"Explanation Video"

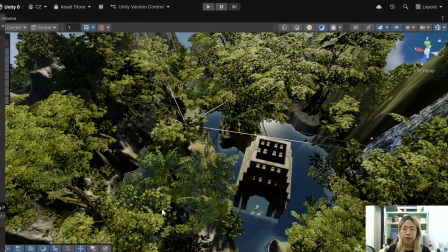(4:12)
The strong contrasts create a visual twist and make the environment more memorable.
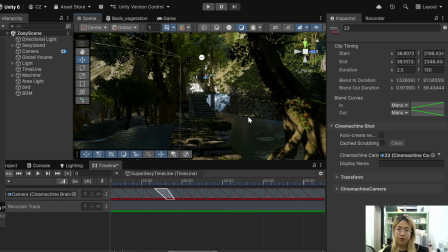(4:20)
To present this environment clearly, I use Unity Timeline to create a cinematic camera sequence.
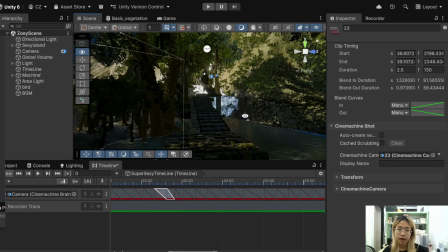(4:26)
Instead of using one camera, I use multiple cameras in the timeline. Each camera of them will move in a linear way, following the path that players are likely to take during the gameplay.
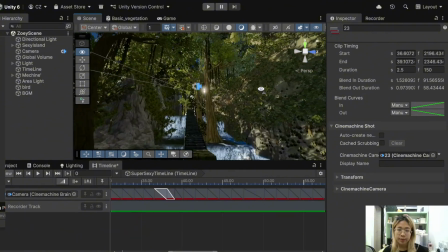(4:37)
So the camera moves step by step, showing the climbing path, and then to the narrow path.
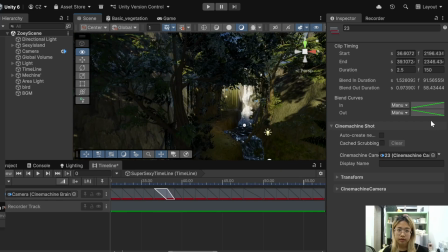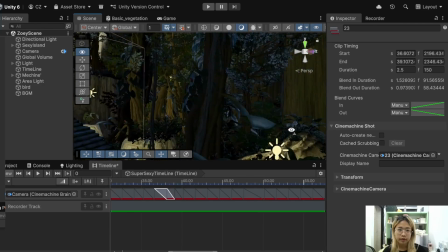(4:53)
And later, downhill to the valley.
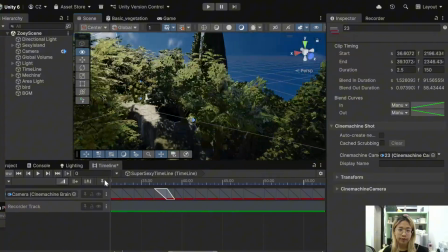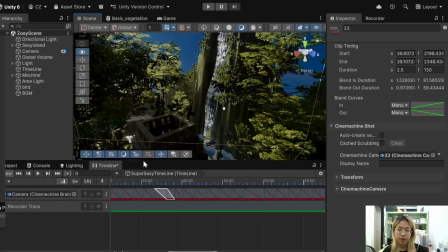(5:04)
So at the end, I also added a top-down camera shot like this.
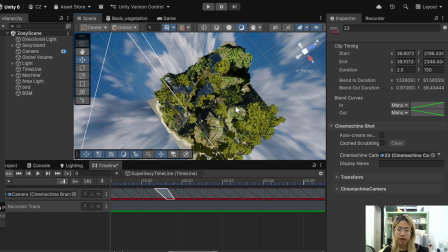(5:11)
So the final shot gave a clear overview of the whole environment and shows how the mountain, passage, and valley are connected. Timeline helps me explain the level design in a clear and cinematic way, while still respecting real player movement.
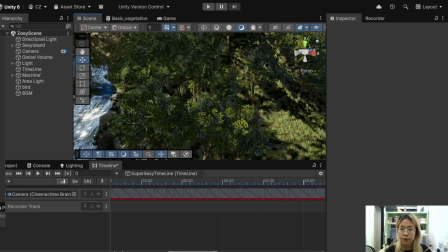(5:31)
So for animation, I mainly use the building animations from my environment assets. As you can see here, grass, trees, all these vegetations, they all have looped animations that play during gameplay.
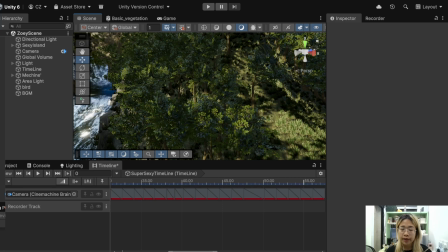(5:46)
These animations are subtle, but they help make the environment feel alive and natural instead of static. Even small movements like this can greatly improve the realism, especially in a jungle environment.
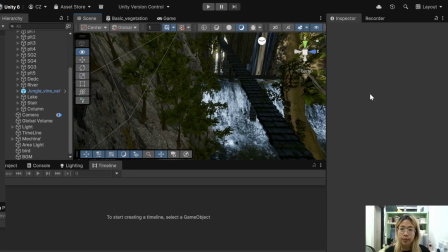(6:03)
Water is a very important part of the whole scene.
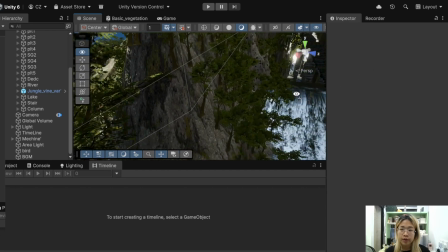(6:06)
I use a plugin called RAM which allows me to create rivers, lakes, and waterfall very easy.
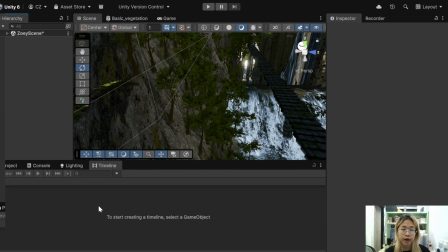(6:13)
Basically what you need to do is just to create a new 3D object, and then you select the river spline.
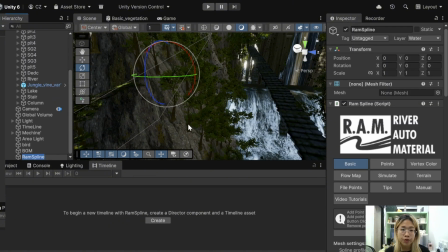(6:21)
And here, you just need to press Ctrl and then click on the position that you want to have the river.
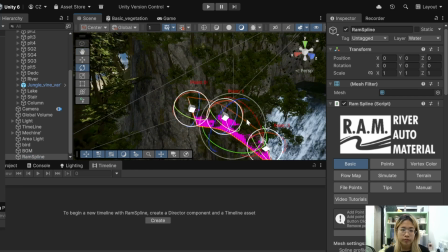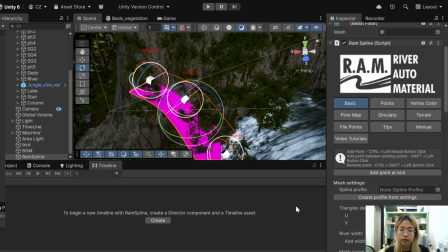(6:32)
And then in the water prefill, you can choose the river that you want.
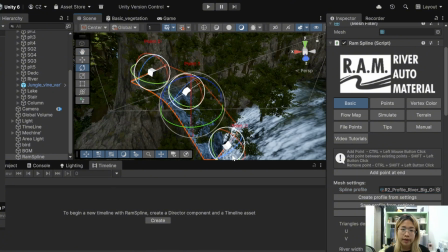(6:40)
Also, this river, every pond inside can be moved, resize, and rotate.
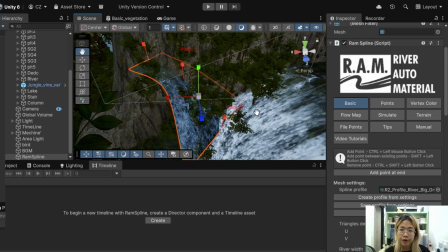(6:51)
They also have a very powerful feature which is automatically calculate the height difference.
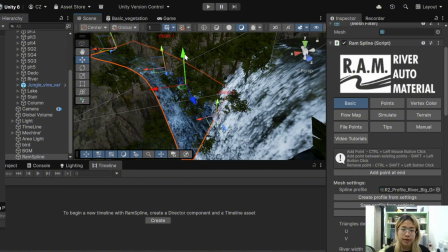(7:00)
As you can see here, if I move more down, they will float faster, but if I keep it on the same level, they will move not that fast.
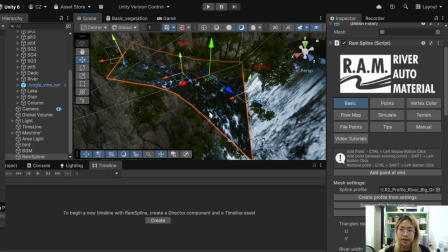(7:13)
Based on that, they adjust the water shader shows a different flow speed. This is especially important for the waterfall, where the water movement needs to look strong and natural.
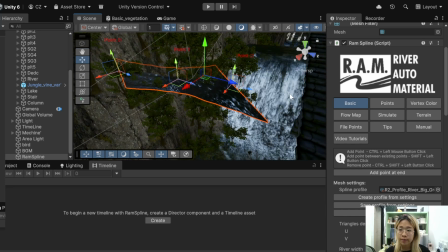(7:26)
Using this system saves a lot of time and makes the water look much more realistic.
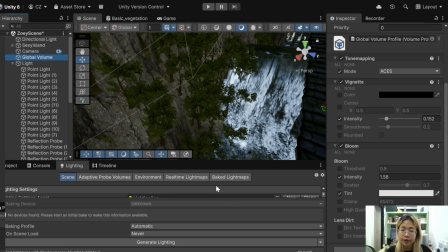(7:33)
For lightning, I choose to bake the light to keep the performance stable and visual consistent.
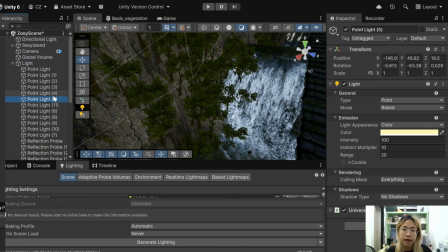(7:38)
As you can see, all of the light there are actually baked light, not real-time lightning.
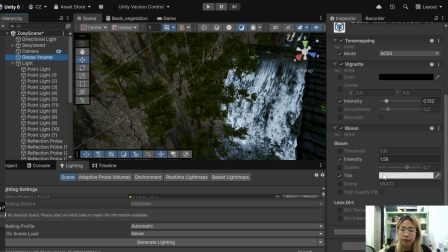(7:43)
In post-processing, I also add a bloom so that the point lights have the soft glow effect. I also use this ACES tone mapping, which gives the scene a darker and more cinematic look.
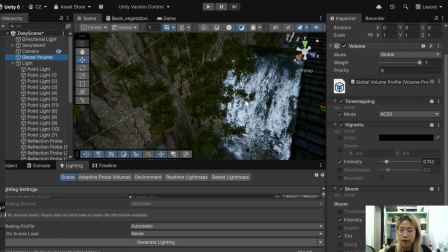(7:58)
Because the whole environment contains a lot of water, I place multiple reflection pops
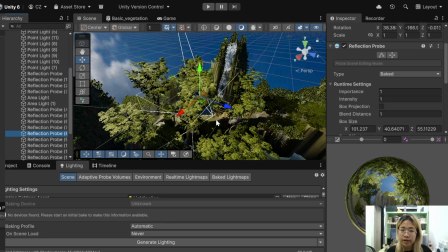(8:08)
around the scene. This allows the water surface to reflect their surroundings correctly instead of using a global reflection.